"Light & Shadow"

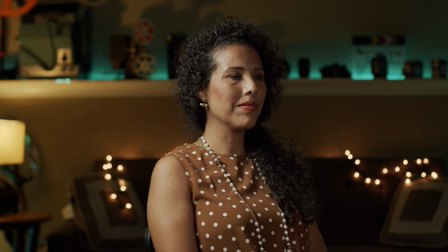8:01 Now, basically, our whole lighting has to flip too, because suddenly we're basically seeing more of her right side of the face and now her right side of the face
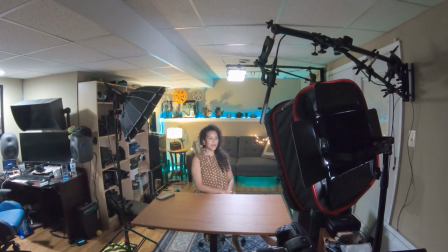8:10 is the one that's really not getting any shadows because our key light is on her right side.
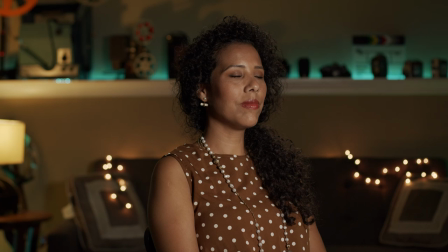8:16 So now what I'm going to do is for this kind of a setup if I were to flip it basically to 90 degrees to the to camera
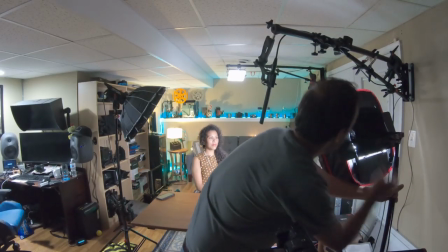8:23 right or having her look to camera right then what I'm going to do now is I'm going to take our fill light I'm going to just
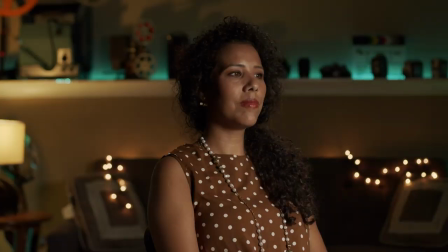8:30 readjust it a little bit because again I want to create a little bit more noticeable shadows there.
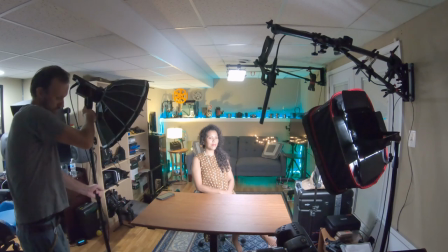8:36 I'm gonna make that light on the right side now be a little bit stronger because that is our key light now and then of course I'm gonna turn on our
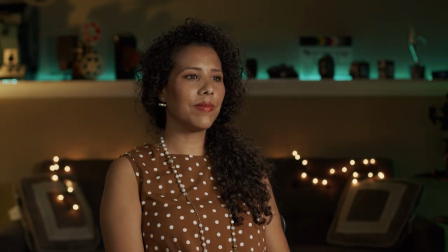8:44 fill light which was previously our key light and I'm just gonna decrease the intensity of it here and and again how bright you
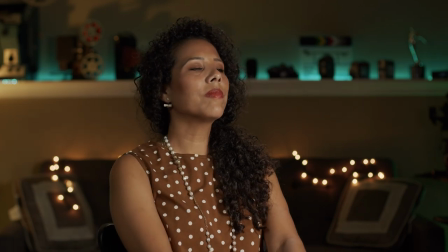8:52 want that fill light to be it really just comes down to you your preference how dramatic you want this shot to be but as you can see again with a simple tweak of the lights
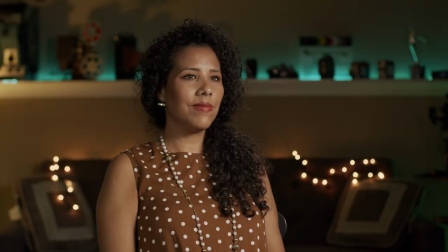9:00 simply because our subject again rotated now we've relit the shot and just made it again a lot more interesting a lot more uh dimensional a lot more three-dimensional i would say because again we're seeing the shape of our subject
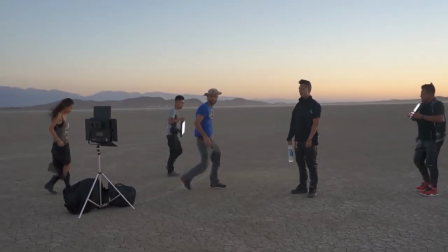9:16 and this simple technique is something that i've actually shown in a lot of my previous lighting tutorials like for example this two-minute lighting tutorial that i did about how i
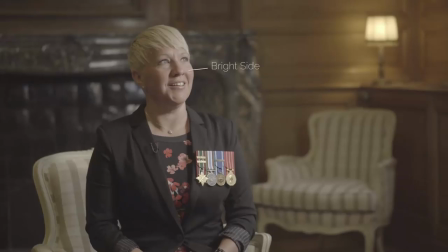9:25 achieve cinematic looking interviews this these are examples from this documentary that I shot and where we did a lot of different interviews but again
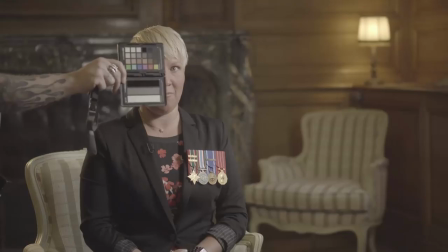9:33 well it doesn't matter the location or the lighting style and they all use that this technique that I'm showing you guys today you can even see some of these
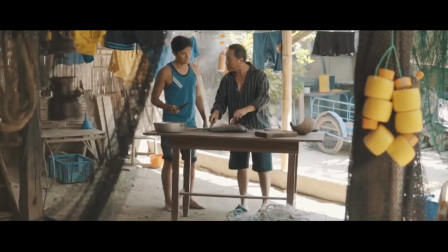9:41 techniques being used in some of the music videos or films that I've worked on so again remember that shadows are your friend you just gotta know where
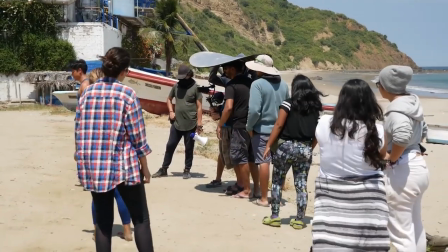9:50 your shadows are coming from and I would always say that especially when it comes to people or or even if it's a car that you have
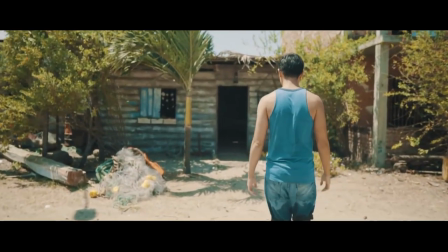9:58 or a location or something interesting kind of a object in your scene and basically whatever is the center of of attention in your shot you want
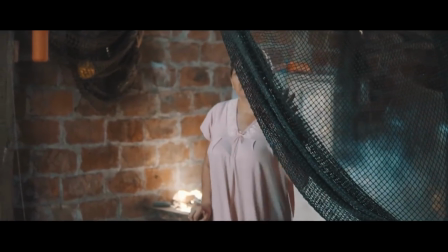10:07 to make sure that the side that's exposed or more visible in camera is the side that has the shadows in it and you create those shadows by
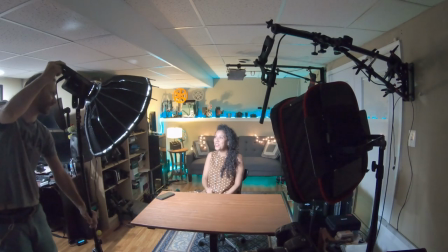10:16 moving the key light to the opposite side of the the camera And then by adjusting the intensity of your fill light,
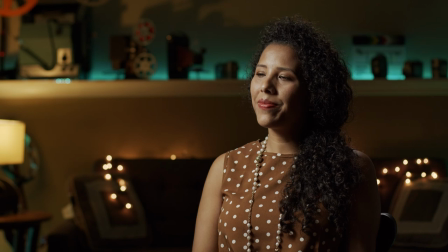10:23 you can really kind of change the mood of your shot and again,
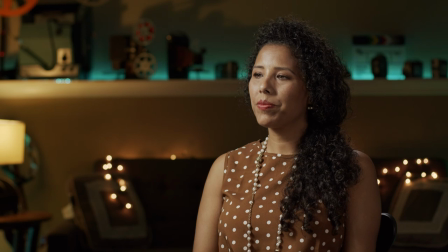10:27 make it very dramatic with very dark shadows or make it look a little bit more upbeat, basically less dramatic.
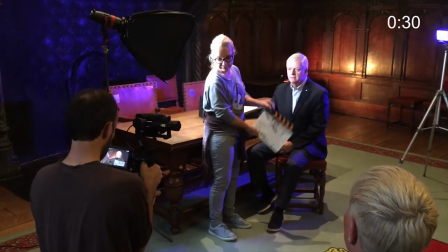10:33 Anyways, that's it for this tutorial. But if you guys want to see my two minute cinematic lighting setup tutorials that I did before,
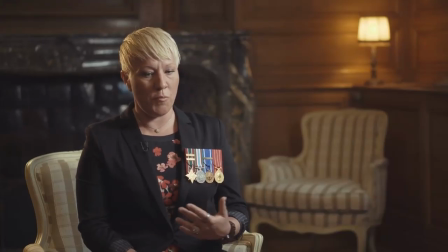10:41 then as always, just click the links in the description of this video. And while you're there,
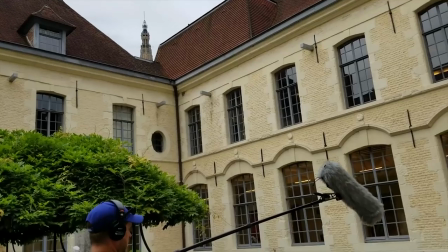10:46 don't forget to head on over to my website where you can subscribe to my newsletter so you're notified of other
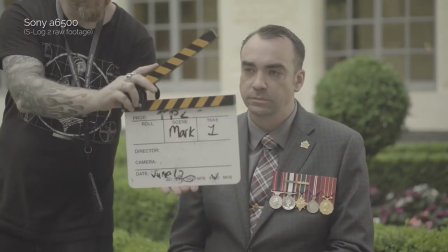10:51 interesting filmmaking tutorials like this or photography or videography, lighting,
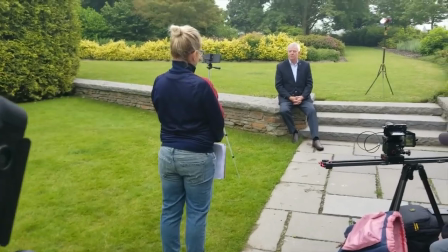10:56 color grading, all kinds of tutorials that I show. And you'll be able to find all of that and a lot more actually on my website, which is TomAntusFilms.com.
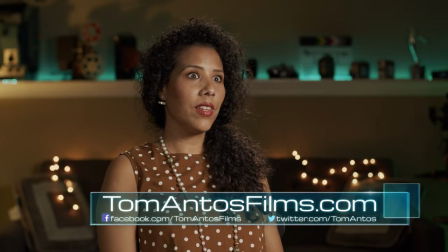11:05 So remember, you definitely want to avoid having too many lights from all the sides,
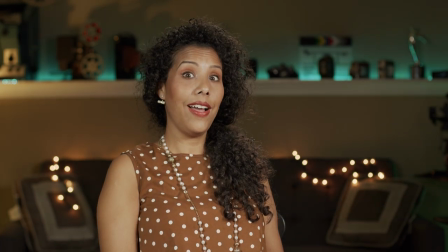11:10 which kind of again makes a very flat looking lighting and almost makes your subject look like a deer cut in the headlights and also a quick shout out to our model for today's tutorial which is actually my wife
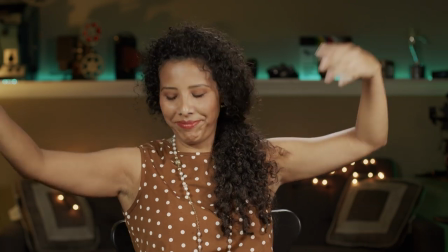11:23 Chrysia thank you you're welcome all right guys I'll see you in the next video